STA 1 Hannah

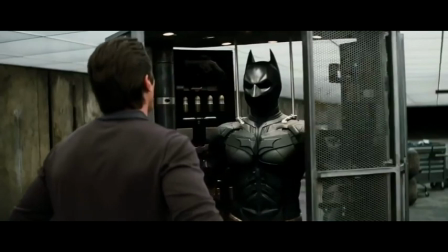8:14 The music stabs at the revealing of the Batman suit, the resolution to the danger and the narrative.
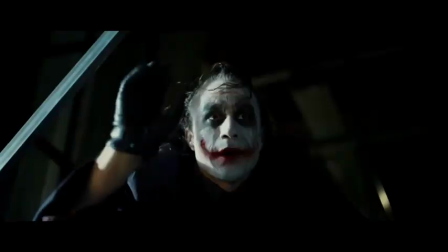8:22 And here we go.
Finally, the Joker says the line,
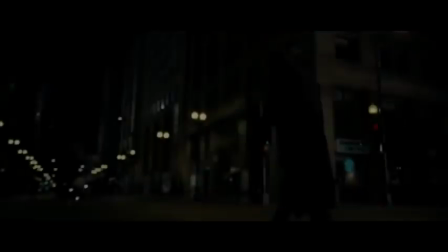8:27 And here we go. as the long shot coupled with an amplified sound effect reveal the exposure of a knife.
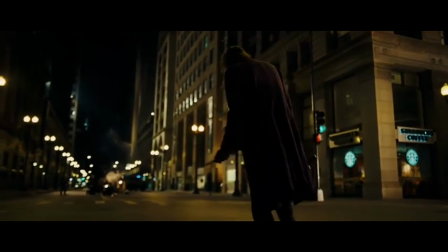8:34 The knife and the delivery of the line mark the beginning of the montage,
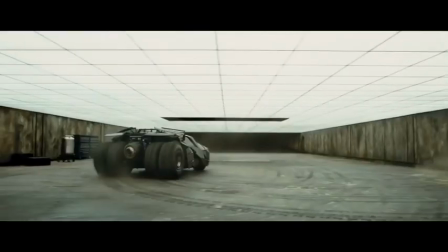8:37 which shows the danger and battle between good and evil, which is prominent in the action genre and the film trailer.
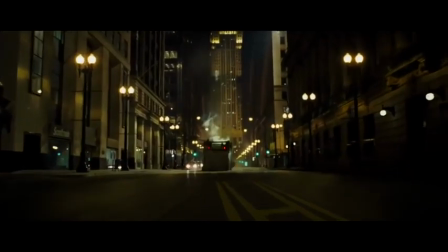8:44 The montage depicts a battle between the Joker and the Batman, exploring the main theme of good versus evil.
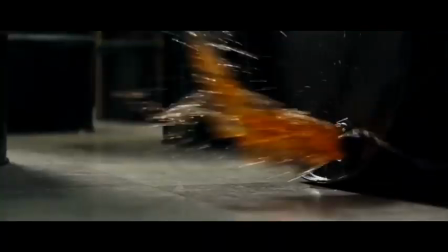8:50 This section of the trailer really highlights the target audience for the film, middle-aged men. This is shown through the violence, the high-tech vehicles and the use of slow motion of a flying truck.
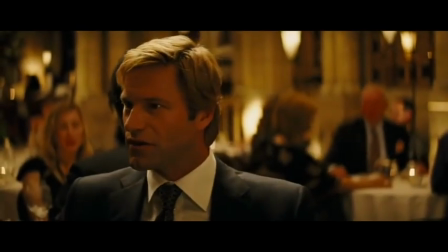9:02 Playing throughout the montage is the famous Batman theme, along with amplified sound effects of guns and explosions.
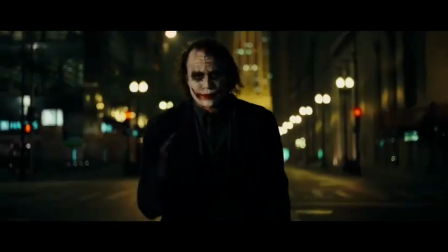9:09 The cutting rhythm of the clips are also very fast-paced, much faster than it is at any other point in the trailer.
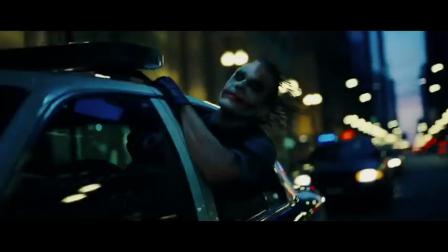9:16 This is another reason why this montage attracts the male target audience and belongs to the action genre of the film.
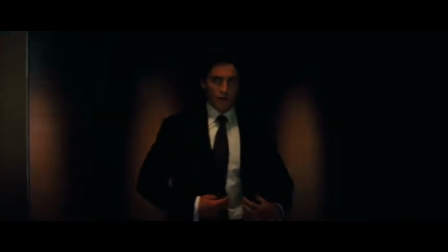9:30 Will you be wanting the back putt, sir? In the middle of the day, Alfred? Not very subtle. The Lamborghini, then. Much more subtle.